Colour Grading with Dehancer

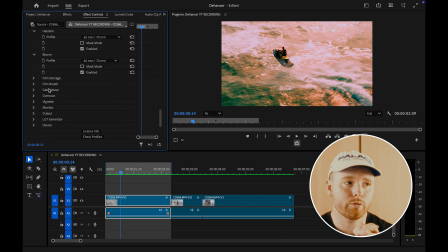I'd probably use them quite sparingly if I was going for a specific effect, or if I was putting in a clip that was maybe just a sort of transition to give it like a really overly intense kind of filmic look.
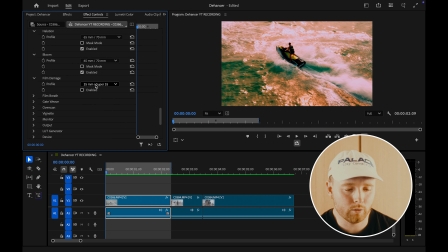Film damage is quite an intense effect. It adds a lot of grain and cuts and dirt to the image, which are supposed to emulate a really kind of like dirty raw film, and how you would have like bits of hair and scratches and everything on the image.
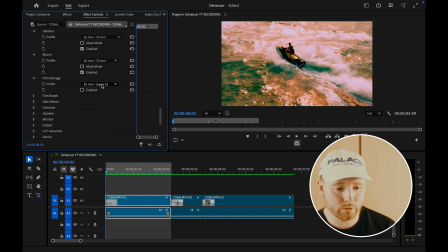So I generally find that's not something I would really use, but it is cool that it's there if you want it, if you want to have a really kind of like over exaggerated film kind of grain or damage basically to the image.
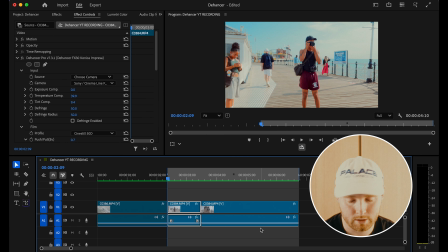So this next clip is a clip of my friend Q shooting on his Hasselblad X2D, and I was just kind of getting some B-roll, filming him, and I'm just going to talk you through the settings.
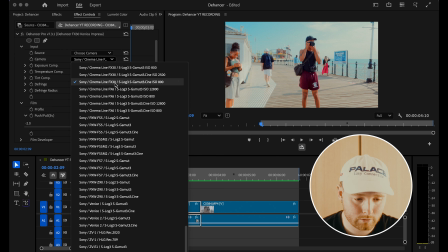Again, came into source, choose camera, same settings, same camera, FX30, S-Log3, ISO 800.
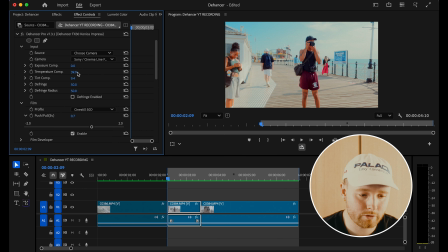I didn't need to change the exposure compensation on this clip, I was happy with the exposure. Temperature, I've ramped that up a little bit just to warm it up again, but I've kind of tried to go for a more cool kind of blue tone to this image. Tint compensation, popped that up a little bit, and the film I went for Cinestill 50D,
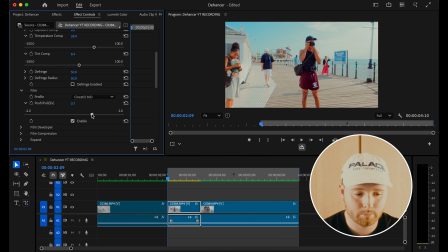which is a film with naturally quite a cool tone, so it really matches what I was kind of going for with this clip. Push-pull, I've set that to 0.7, which has actually kind of warmed up the highlights a little bit, it seems like.
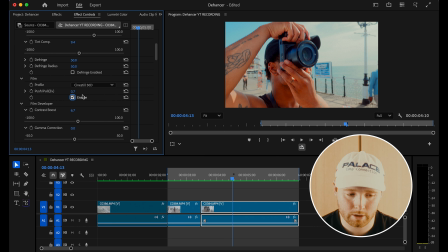So if we just toggle that off and on there, you'll be able to see the difference. I think it adds just a really nice, subtle layer of warmth to the image. Again, I've come down to Film Developer and Contrast Boost. I've put that up a little bit.
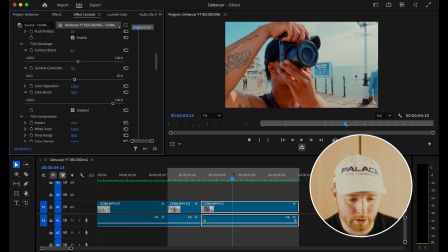Color Boost, I've put that up to 78, but again, I quite like how intense that's made the saturation. I think that's quite a pleasing look. I have pushed it quite far, but I think for this clip, it looks quite nice actually.
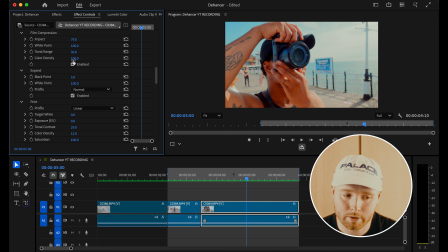So for film compression, I've just come in and changed the impact a little bit. The rest of these I've just left as standard. Expand, I've just come and changed the black point a little bit, just increase that to again give the image a little bit more contrast.
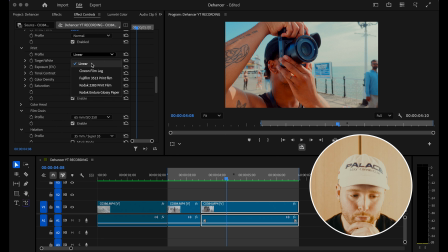Print, I've just left that profile standard. You do have other print film color spaces here that you can change. I've just left it standard. But what I have done is click on the analog range limiter, which kind of just takes out that
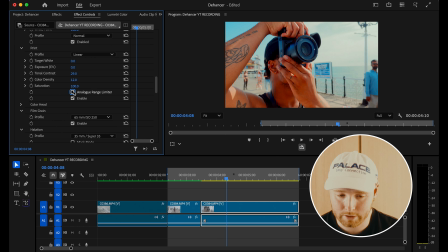complete deep black from the image, and it gives it that kind of filmic crushed black look. And it also takes a little bit of the harshness off of the highlights. If you look just there in the clouds, you'll be able to see that that's quite a bright white.
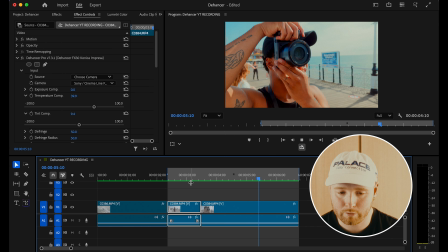That just like softens the highlights a little bit. So again, that's quite a powerful tool that you can use to just take away that digital
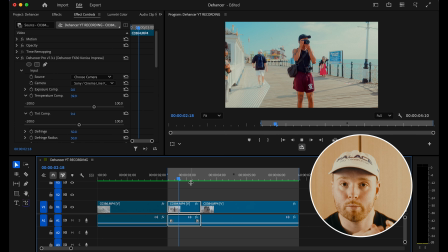kind of look if you're trying to go for a really filmy kind of vibe from your color grading.
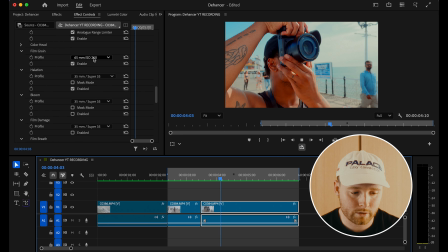So what I have done for these two clips here is just enable a little bit of film grain.
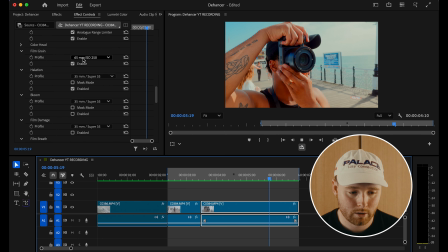So I hadn't done that on the last clip over here, but I've just enabled the 65mm ISO 250.
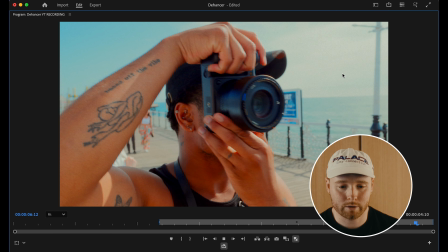I find that to be quite a pleasing amount of grain without being too intense.
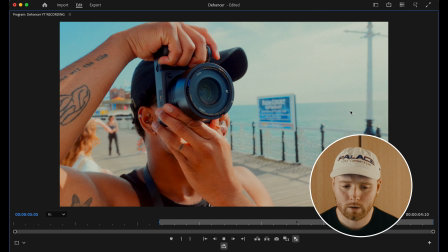I do find the other film grain settings to be quite overpowering for the image, but I find with this one it's quite satisfying actually.
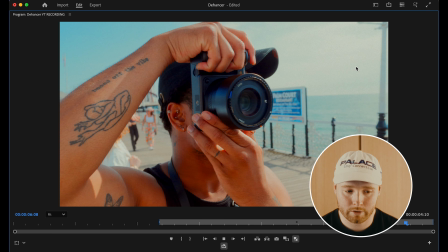You can see it more clearly sort of in the highlights of the image around here. But I found that to be a really pleasing amount of grain to use.
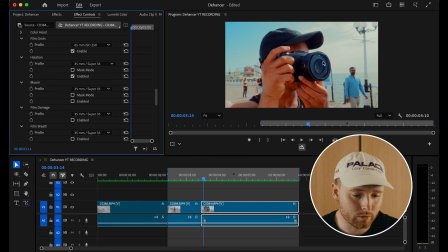Halation I've enabled on 35mm Super 35.
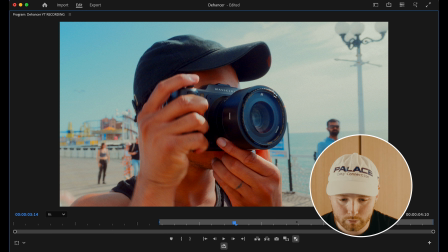If you look in more so the sort of highlights of the image, like it's really noticeable on the lens filter here,
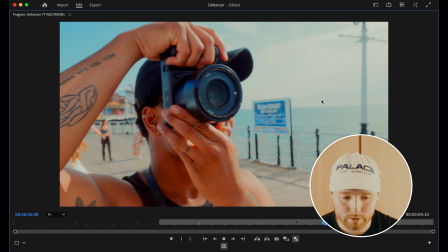and sort of in the bright areas of highlights.
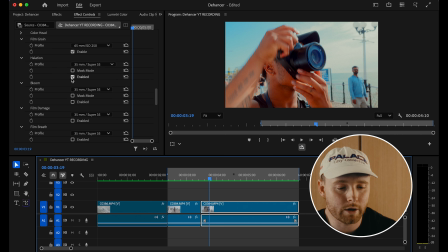I do like that to be quite a subtle effect, but yeah, I do find that to be a really pleasing amount of halation to use.